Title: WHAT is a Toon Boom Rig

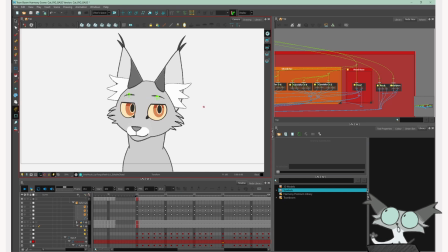This was kind of the stuff I wanted to do with it, like little emoting animations and, you know, maybe bopping his head up and down, dancing, just like, mostly just like little expression changes and smiles and stuff.
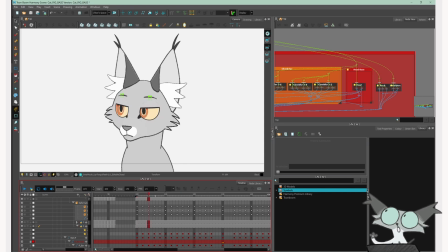And yeah, for the animating part of it,
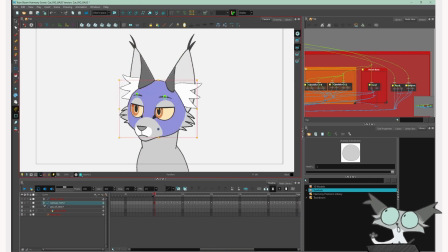what animation is like for these rigs. It depends on the rig, but you do all of your animation with the transform tool over here. So with rigs, all of the drawings should have pegs and maybe deformers and such,
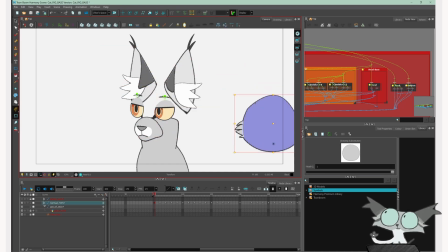so that you can, you know, drag them and move them and whatever, and it'll, you know, and have that on the timeline and animate to that.
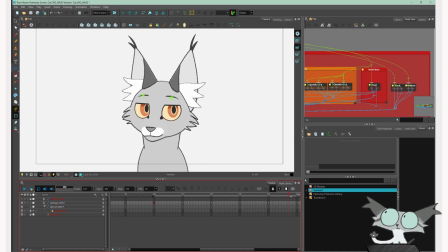And then so you sort of move your rig around and position it and pose it, and then you can use sort of the tween button in between and it'll do a very basic tween, and then you sort of go in between that and make it look more alive and more
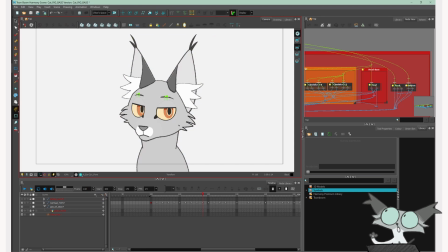less puppety and weird looking. So for example, for this animation, the basic keys were this, and then this, and then this.
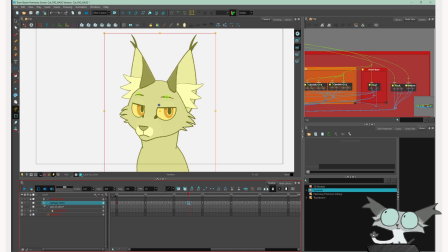And I just, so let's go back to the basics for just for an example. So the keys were just like this, and if I get rid of all of these frames,
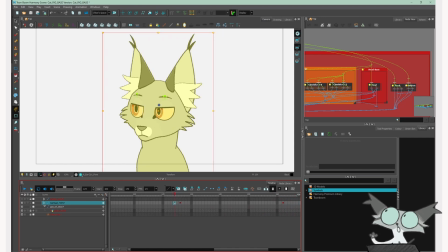so you know the keyframes were just kind of like this, and then if you click, you know, the set motion keyframe button in between these, it'll do a very basic tween like this.
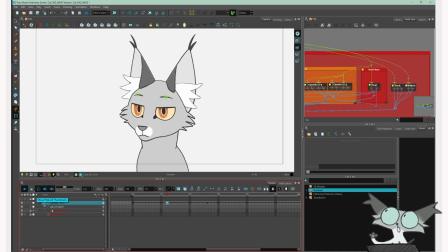So you can see that looks incredibly puppety, and it's also really slow because it hasn't been timed out or anything. The blink is still in there because that's a drawing swap, so that's, you know, something that a tween doesn't affect. Drawing swaps are not tweened.
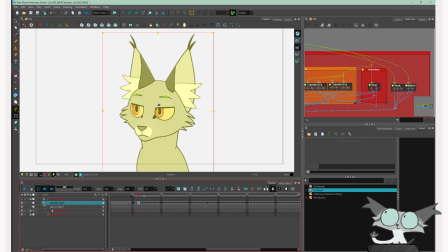So you kind of go in between this and you kind of change stuff, like for example, I wouldn't really want the pupils moving like this because that's not how pupils move.
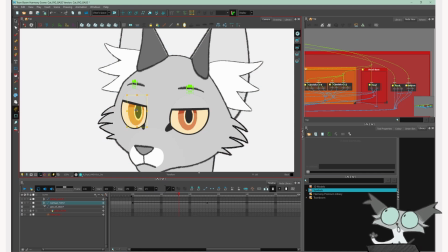Pupils tend to stay still. So I'd go in here and maybe like remove the tween of it, which is that straight, like it's next to the curvy button, it's like the straight one. I'd maybe, you know,
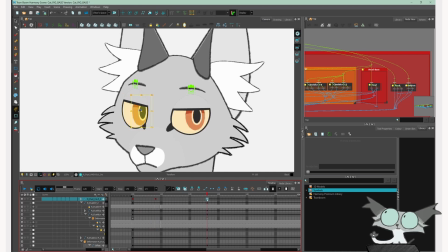keep the pupil looking that direction until he blinks, and then after he blinks, the pupil is over there. Stuff like that. I'd actually animate the blink itself, so this blink is a drawing swap, this closed eye thing here. But
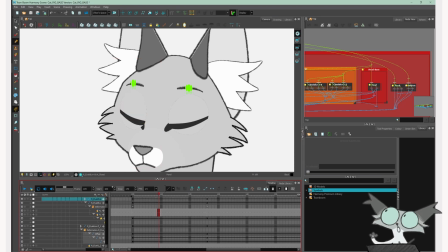this eyelid moving is all on the same drawing.
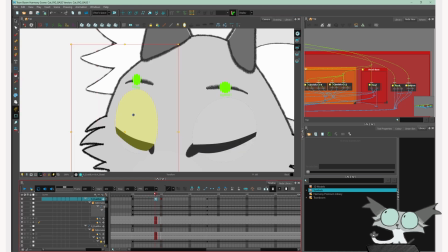So you can see on that, you can see on the handle, remember, for the eyelid. So I can make, so he blinks there, so 2 frames before it, because I'm going to do this on 2s,
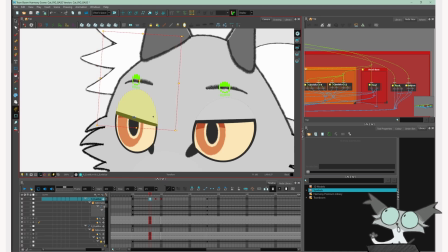you know, I can move the lid down to an almost blink, I make sure it starts, you know, it starts up there. And so now it tweens down to that. But I want it to favor the first frame. At the moment it's like slowing down into the blink there.
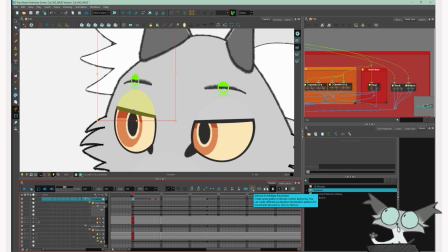So if I click that set ease for multiple parameters button and bring this
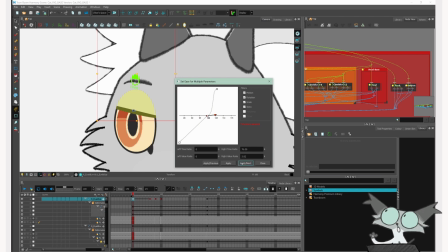graph up, I can put a slow in there and then apply / next, and it'll go on to the next frame, and then I'll do like, I'll remove the slow out there and click apply, and now it will favor the first frame like that.
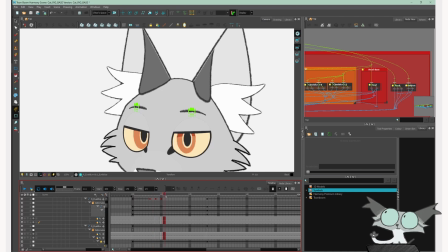Like that, and then,